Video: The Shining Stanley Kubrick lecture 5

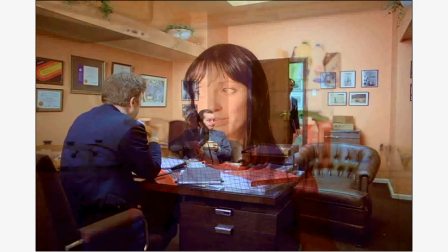Okay, continuing with this, again, Wendy's mouth is about to go out of Jack Nicholson's face here,
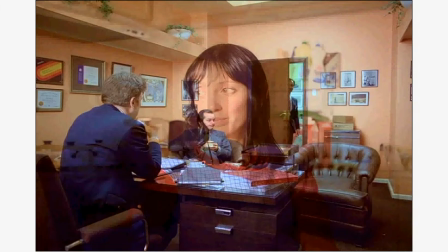which is one of the reasons I believe that Wendy and Jack are also representations of Stanley Kubrick. We'll see that later on. This is Allman here, and Bill Watson is about to come in. He's supposed to be, I think, the janitor or something. Yeah, he's the janitor.
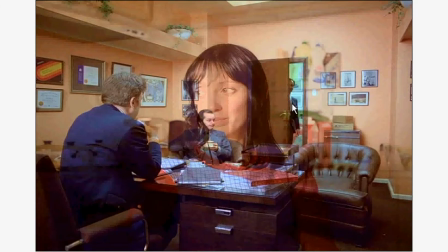In the book, he's the janitor in the hotel. And, I mean, this guy does not look like a janitor. He looks like a CIA man or NSA man when he comes to
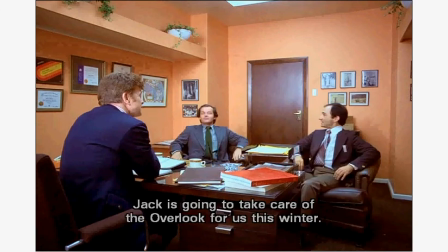the creepy things. One thing I want to point out about the mirror aspect of the, here, that you do have a mirror shot in some sense. What I mean by a mirror, of course you've got Jack and him over here. But you've got seven pictures right here on this wall. And you have seven pictures on here.
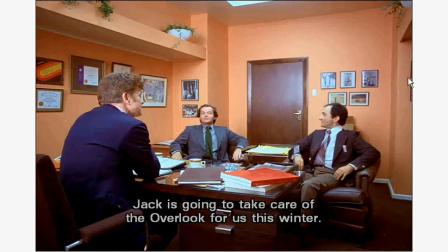I hope it shows up that there's two pictures right here, too, on YouTube that I'm posted on. We'll see them later on, though, when we get a shot of Bill. We'll see those two pictures if you don't believe me right now or you can't see them.
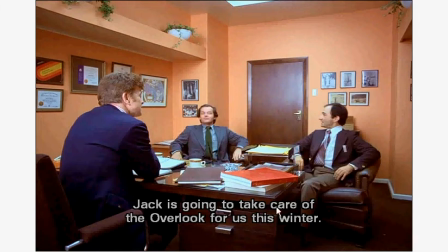But there are seven pictures here. And that's Stanley Kubrick setting up a mirror right here, a symbolism right here.
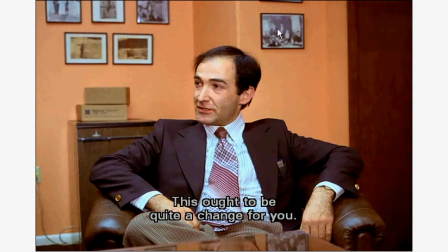Okay, let's take a look. There's the two pictures right there. So there's your seven pictures that were on this wall. I know this sounds trivial, but mirrors you're going to see play a very important role.
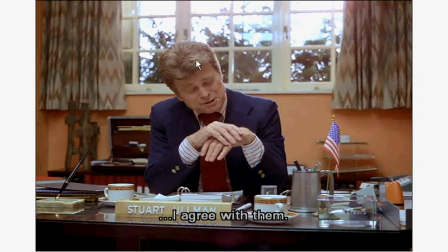One thing I want you to notice is the wooden eagle is actually right behind Ullman's head. It's back there. And I don't know if you remember the original shot,
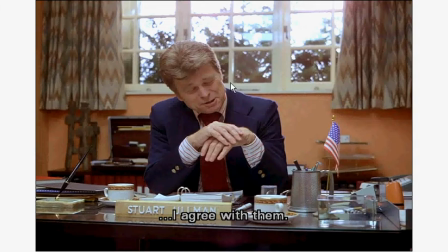but the eagle was right on the middle crossbar there. So, the Eagles, Ken Stanley Kubrick has actually moved it, so the Eagles, we will see the Eagle later on,
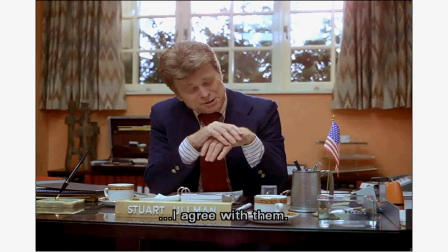but Kubrick has moved it behind Ullman's head to mean Apollo is coming out, just like Wendy was going to come out of Jack's mouth. The Apollo 11 is going to come out of Ullman's mouth.
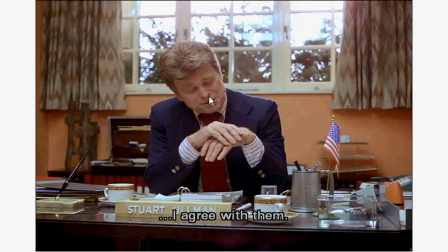That's what he's talking here, even though what it looks like is he's talking about the hotel, but what he's talking about is Apollo 11. We'll see all the meanings of that. The other thing I want you to notice is this pen, this pen right here, and this cigarette right here. I want you to notice those three items,
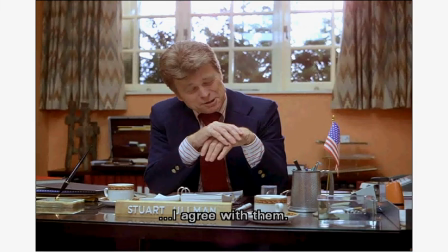because Kubrick is going to do some funny stuff with that to symbolize what we're talking about. So here he is talking about when it starts and where it stops.
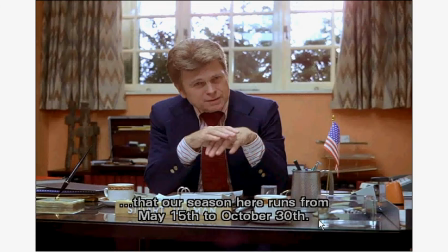October 30th, interesting, Halloween, when you wear a mask, you hide yourself or you deceive people, is when, whatchamacallit, the hotel closes. So the hotel closes, when Jack is going to take care of the hotel,
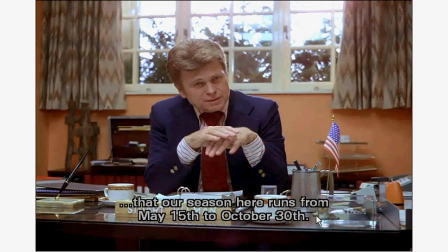is when most other people would be out hiding themselves under masks or something is going to be masked when the hotel closes. Also, notice this says May 15th. We'll see a reference to that date later on. Hopefully I'll remember.
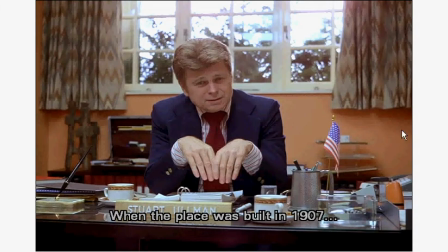It's funny that one thing that I don't think has been pointed out here is that sometimes Ullman, he's supposed to look a little bit like Jack Kennedy, you know, JFK landing